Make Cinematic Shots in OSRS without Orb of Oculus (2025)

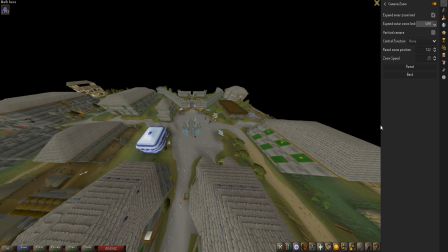246s
This can be turned up to a max of 400 and is a bit of an overkill, but you will be able to see the edges of the game even with your draw distance turned up to the max at 90,
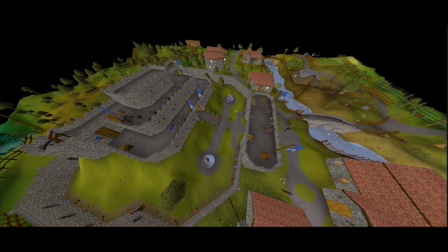255s
and this feature can be used to show the audience which location you're in and your surroundings.
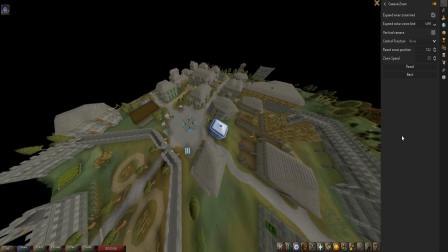260s
Also, the further you zoom out, you start to get this fisheye lens or wide angle lens effect.
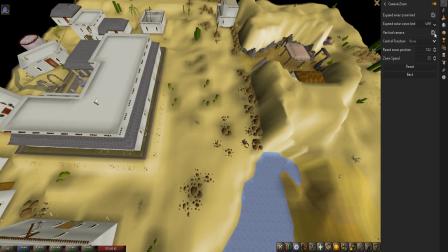267s
Then we have the vertical camera ability, which is my personal favorite. It gives you a full 90-degree bird's eye view.
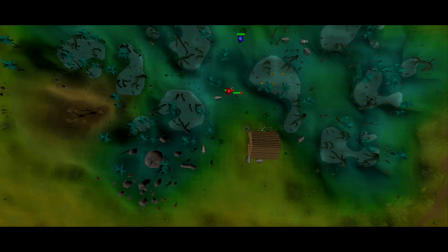275s
This feature sort of turns the game 2D and is the absolute best way to showcase the terrain or landscape you're in.
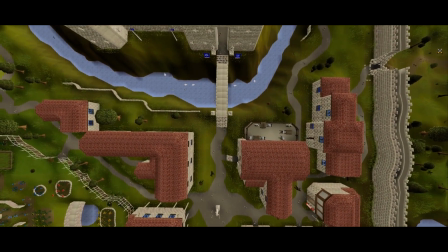283s
You can get some really cool clips of you walking by,
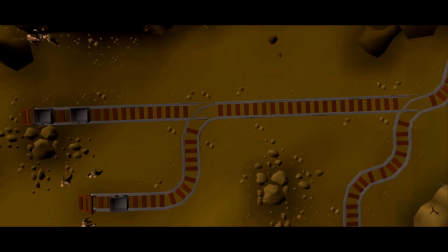287s
and you can even zoom in closer like this to get more detail, to get this very cinematic Iron Man intro-esque type shot.
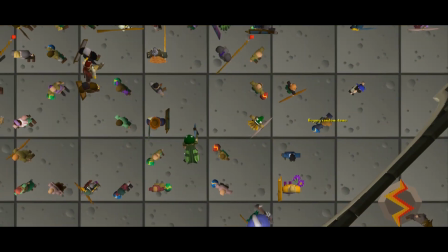294s
It's definitely one of my favorite angles.
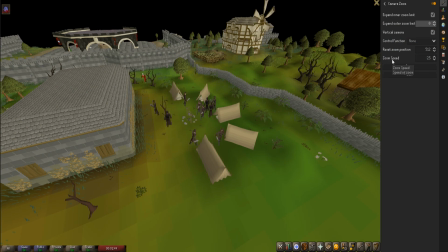298s
And finally, you have the ability to control your zoom speed, so if you turn it up higher, the faster you can zoom in and out, which can be used for dramatic effects like so.
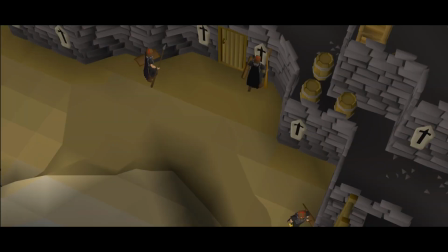313s
Or it can be used to quickly transition from showing your character to showing your surroundings like this.
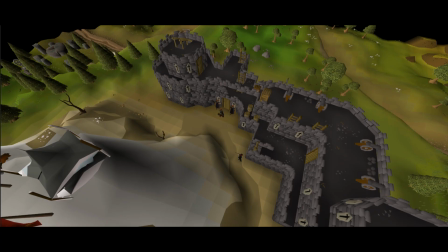319s
Or it can solely be used for personal use if you like to be able to zoom in and out faster than the default zoom speed.
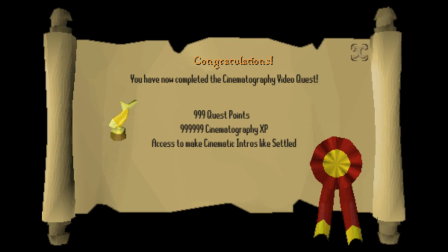327s
And that's pretty much it. Congratulations, now you are a certified cinematographer in Old School RuneScape. You can now make cinematic Ironman intros or just cinematic shots in general for your videos. Super easy to do,
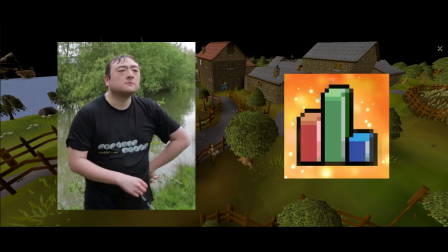341s
and we didn't even have to be a Jagex moderator or special content creator to be able to use the Orb of Oculus to get these cinematic shots.
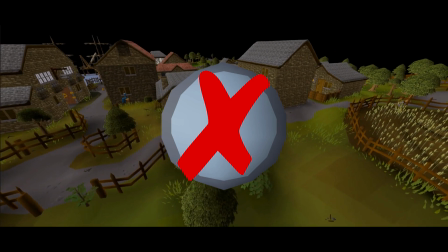349s
So screw you Jagex and screw you Settled, we did it. No, I'm just joking, but we did do it.
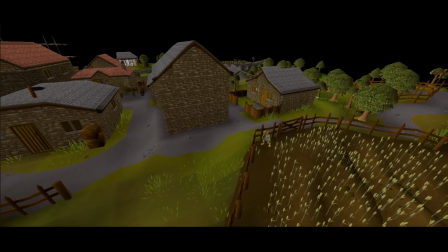356s
Anyways, that's it for this video. Hope you guys enjoyed and hope you guys learned something.
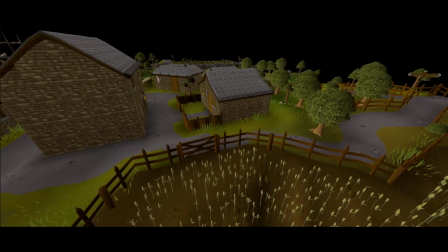361s
Anyway, I'll catch you in the next video, and peace.